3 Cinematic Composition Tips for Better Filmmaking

what's the deal how's everybody doing out there it's of course your boy Volandis back with another video and in today's video we're here to talk about composition a topic that i thought may be boring or overdone but ever since the 4x3 video i've seen that some people may find this stuff a little bit interesting now composition and composition techniques is an extremely personal subject so i do want to preference by saying that nothing that i mention or say should be taken as a rule or something that I'm thinking that everybody should be doing. Now, everything that I mentioned are just things that I personally do and the things that I want to see within my work and things that I think make my work more cinematic. I just personally want to share my thought process and how I go about things. And hopefully that inspires somebody to go out and make some videos or photos or whatever the case may be. Now, anybody who knows me has been here for a while know that I do photography. This channel started as a photography channel.
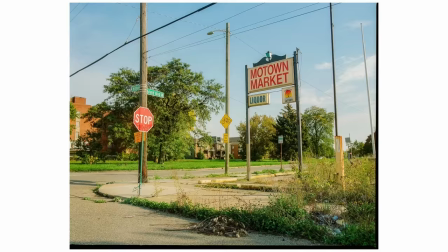And you guys know that a lot of my photos are inspired by movies and not inspired by movies in a literal sense but when people
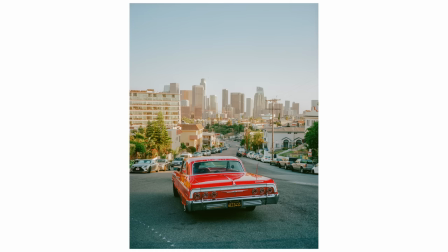look at my photos I want them to feel like they're looking at a screen grab from a movie and these techniques that I apply in my photography are the same techniques that I apply to my filmmaking and cinematography too. Cinema photography I still cannot say that word without sounding like it's not the word. Now there's a couple things that I look for when composing and looking for compositions that feel the most cinematic for my work. But the first thing that I look for when showing up to a spot and getting ready to, you know, start making videos or start making films or photos or whatever the case may be, the first thing that I look for is my framing. I feel like as humans,
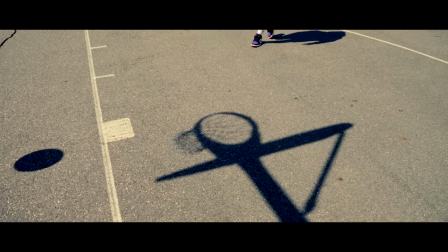our brains are obsessed and we get a little bit of serotonin when we see interesting shapes and we see photos that have interesting shapes and leading lines.
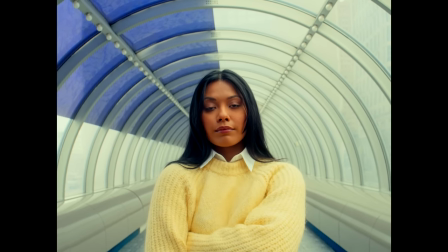Every single time that I go out, I try to do my best to find leading lines, especially when I want my subject to be the main focus of what I'm shooting.
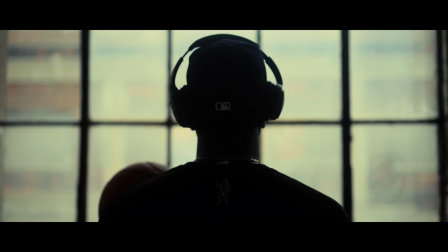I always try to set my subjects up in a way in which a leading line forces the viewer to pay attention to what the subject is doing or what the subject is.
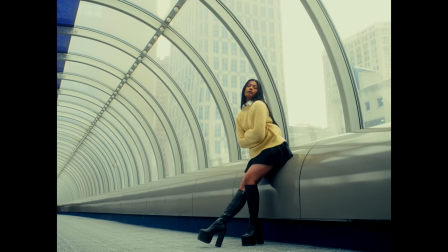I do try my best to use the rule of thirds but mostly I like my subjects being big and bold in the middle looking directly in the camera with leading lines that drag your eyes directly to the subject.
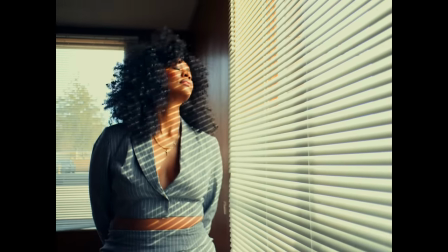Here and there I will put my subject off to the side but I always usually have them look away from the camera if I do this.
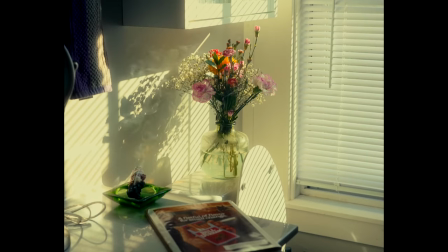So the next thing I want to talk about is coloring and lighting.
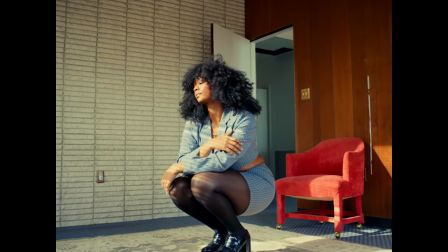Lighting as talked about in many of my other videos is probably to me for me the most important thing.
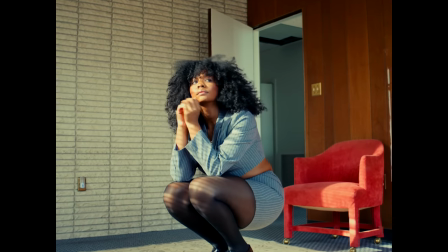I never ever ever use external lighting and that's not a flex that's not something that I'm saying
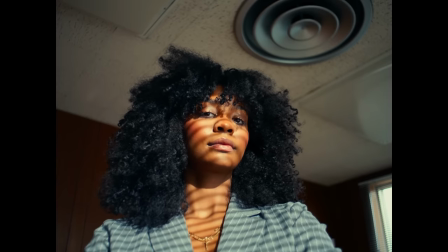because I'm super proud of it or anything but I personally for my work and the things that I want to see in my work,
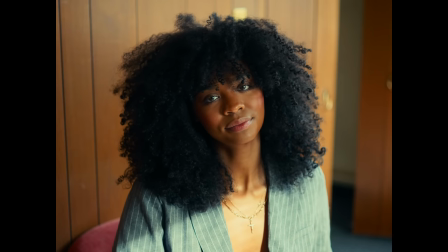I never use external lighting. I want everything to feel as natural as possible. Every single one of these videos that's shot in this office is always just shot with sunlight. But lighting is so important, whether you're using natural light or artificial lighting.
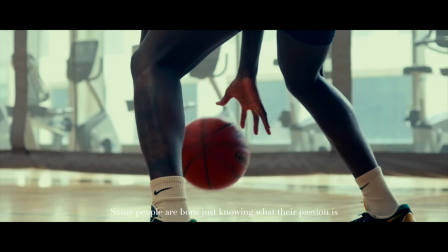When we're using artificial lighting, we're trying our best to get it to look as natural as possible, depending on what you're shooting.
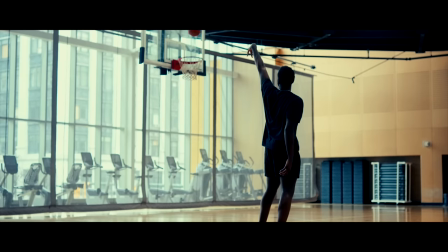But for me, having somebody look at something and it look as natural as possible to them right off the bat is always the most important
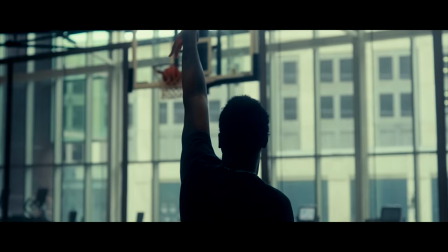thing to me because people can connect with that way easier than they can connect with something that they have no idea what they're looking at or where the
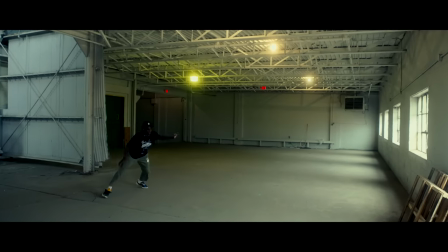light sources are coming from or if something just looks like a big mess of lighting then you tend to immediately write that scene off or write whatever you're looking at off as not pleasing to look at. So I'm very conscious about the colors that I put together in each scene and where the light sources are coming from.
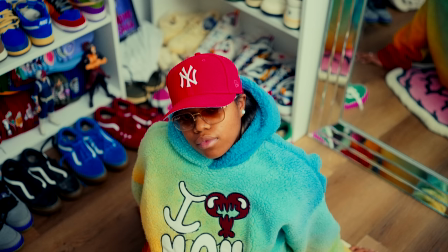So for me, when I'm shooting with people, the clothes that they wear is very, very important to the spot we're going to be shooting in.
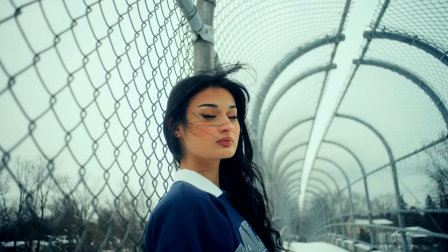And I try to do my best to kind of coordinate those colors and that feel with the environment of where we're going to be shooting,
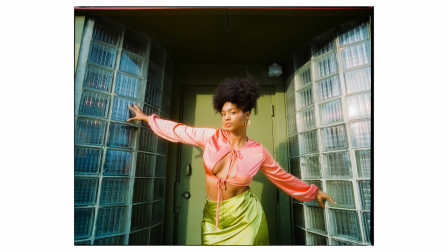because that's super important to me and for my work. And you compare that with lighting.